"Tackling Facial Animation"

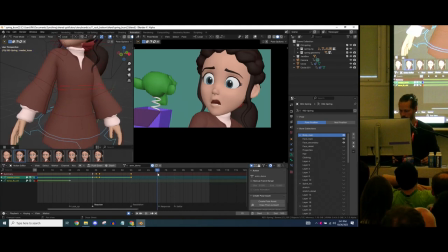2489s
And then I want to get into the response. So right around here.
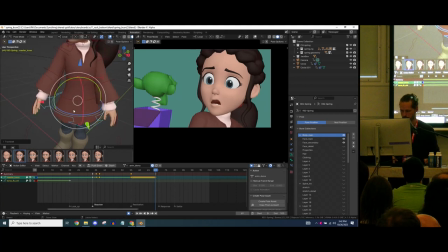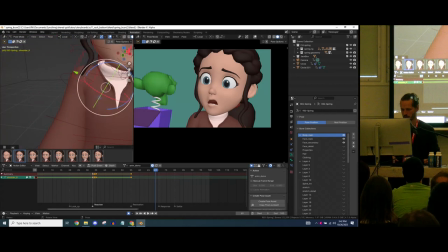2511s
Rotate back, engaging. There's no threat anymore. And really putting the shoulders down, it's really like,
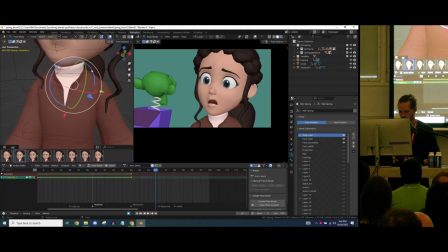2524s
wait, oh, I select them both. Like this. I want to rotate the hat the other way.
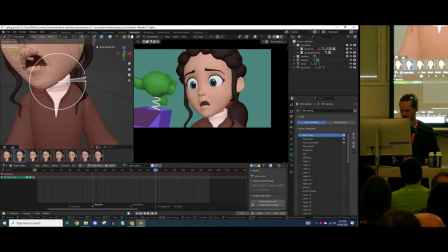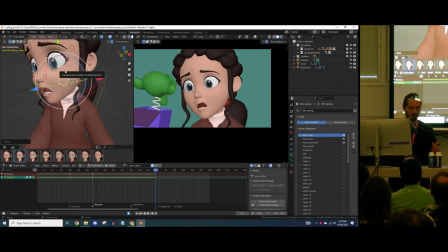2549s
So it's always great to shoot reference, but we don't have time to go into that. There will be a talk, I think, later this afternoon regarding referencing done by Hjalti, which is awesome. But for this this time frame, I think it's fine to just wing it.
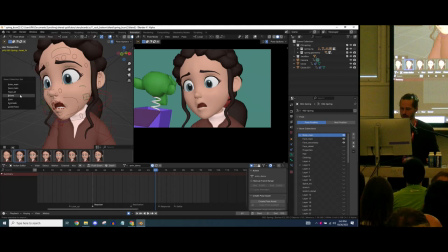2573s
Okay, so now I'm doing the same thing. I do a combination of different faces that I already have, which is eye mask, which covers the eyebrows and the eyes together.
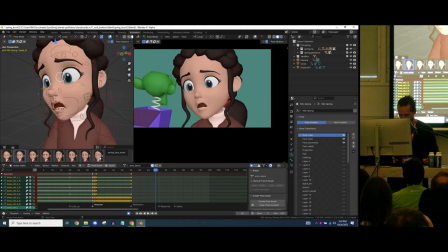2589s
And actually, just the eyes. Chill, but also
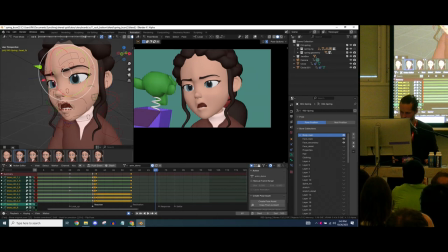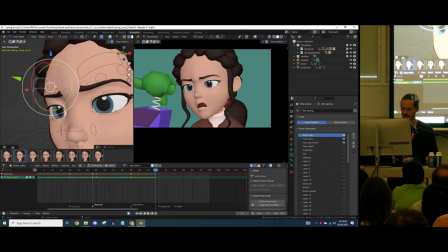2611s
and since this is more of a
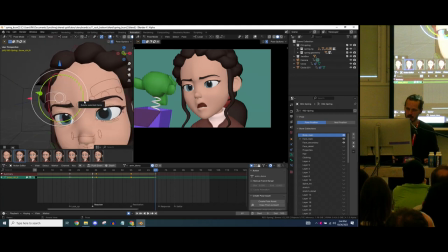2616s
voluntary expression, it's really like communicating, I don't like this. We can go a bit more asymmetrical, this, so we push this one up a little bit.
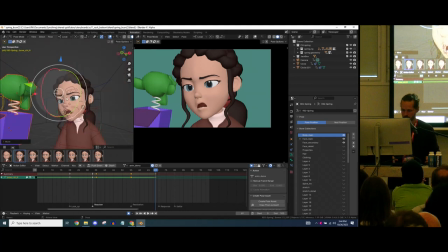2627s
And make sure the eye line when she leans forward
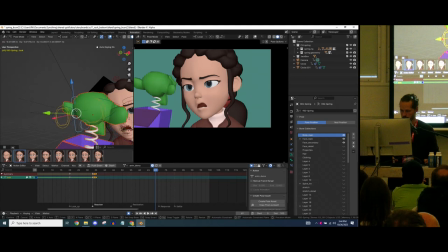2634s
is also adjusted a little bit. Looking at the monkey here.
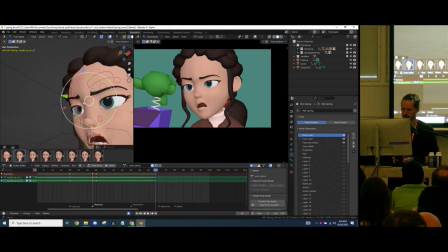2645s
Posing eyelids with
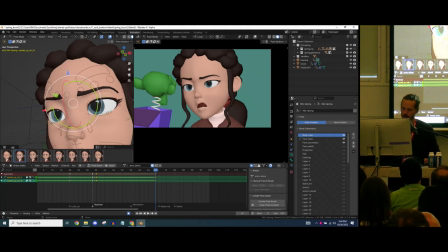2650s
these kind of expressions, I always have a rule of thumb to not go over half of the iris, because if you go too low, it becomes very sleepy. It can work, actually, it's not bad, but no,
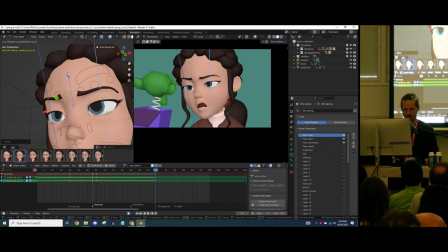2667s
I tend to like cover one third, and you get the right spot usually. Get a bit of asymmetry here.
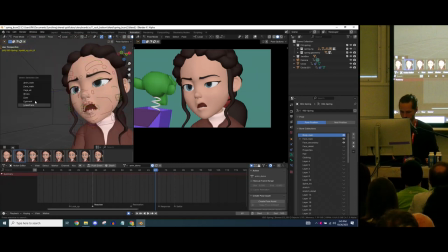2682s
Okay, and then mouth, lower face. And that's where the squint, where I want to.
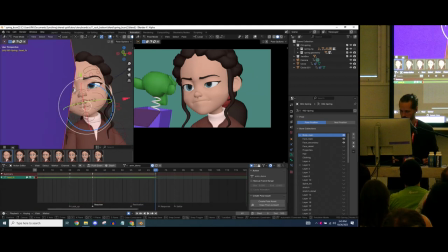2699s
Okay. So we're missing a beat here, but so I'm gonna just key everything,
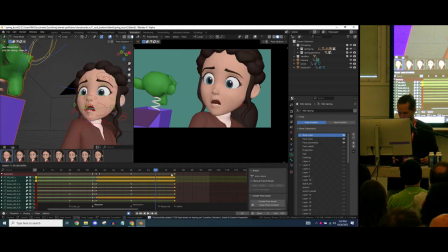2714s
post this on the saddle, because what is in between, I want a bit of closing the eyes, going up, and then jump into it. It's really almost like a sigh. It's like breathe in and then settle to it. So